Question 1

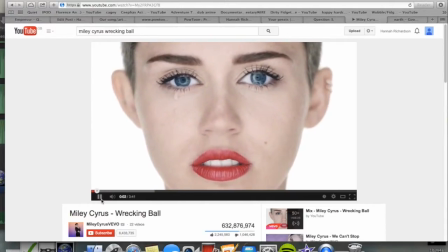I also pastiched the high exposure look from Wrecking Ball, as it connoted to my innocence and purity,
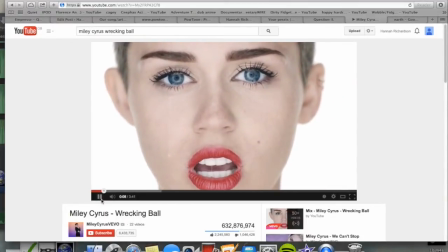linked to how women in the video are hurt and in pain, just like what my video is trying to portray.
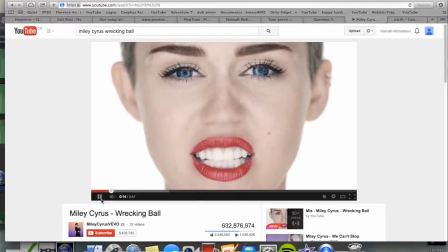It also looks visually dynamic and is something different to regular videos, which means that it would catch audience's attention.
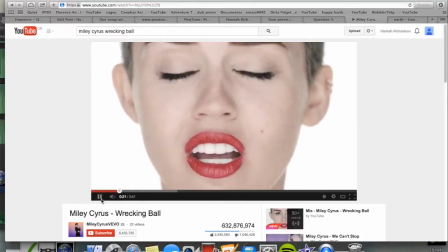The makeup of Miley Cyrus I also pastiched, as it looks natural and minimal, but still making my artist look good and like a star.
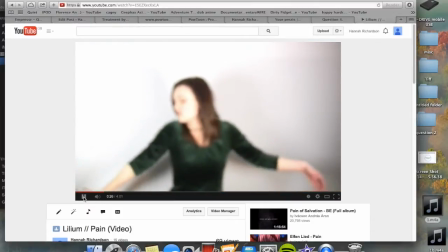The basic makeup makes my artist seem down to earth again to create a link between her and the audience.
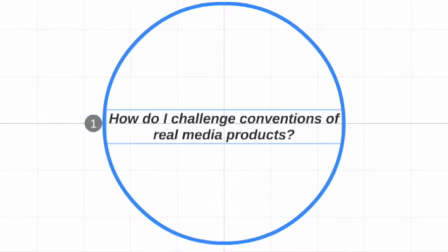How do I challenge the conventions of real media products? The main convention I challenge is not by using a narrative structure.
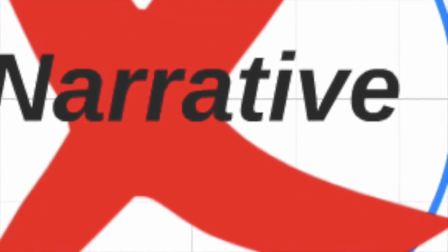In most music videos, a narrative is used to tell the story and create a preferred reading, Stuart Hall,
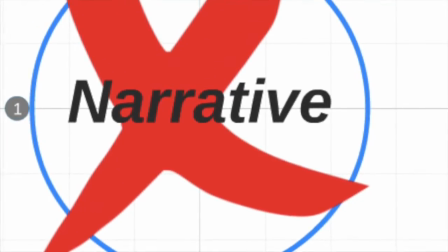whereas I have been dynamic and I'm usually using the artist's raw emotion to show what has happened to her,
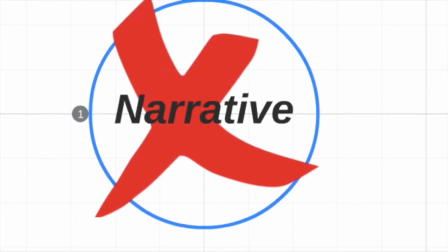just as Miley Cyrus does with her video Wrecking Ball. I am therefore using the Enigma technique, as my audience will never for sure know the full story behind her pain,
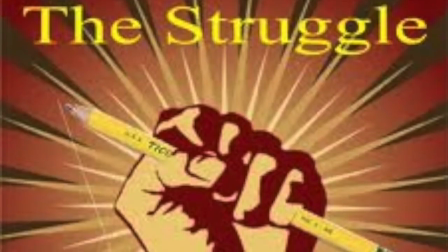but can still understand that she went through something emotional and can relate to her, as they understand the similar struggles with anything that they feel emotional about.
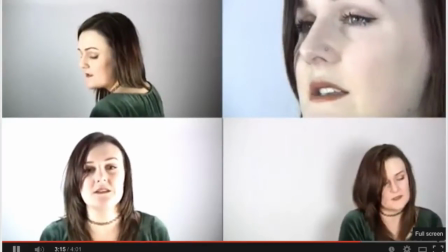I also use far more cuts between different takes to create a visual effect.
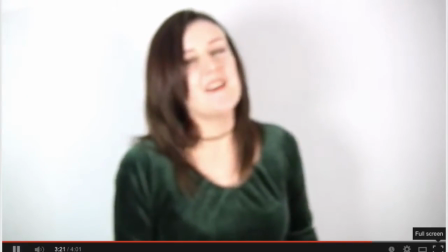The crust of rolls slowly changes what is going on in the video to show how it is a passage of time, connoting that time is the one that will heal you if you are down.
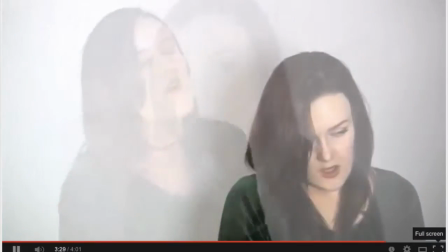I have also used these to make my video more interesting, keep my audience interested, and keep them watching.
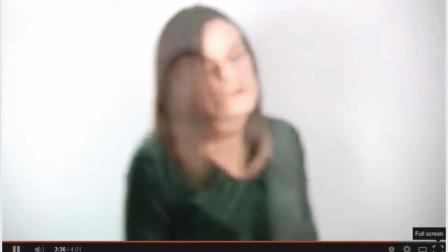I do this by building up the slow transitions and longer cuts to shorter and choppier cuts in order to not lose interest throughout the video.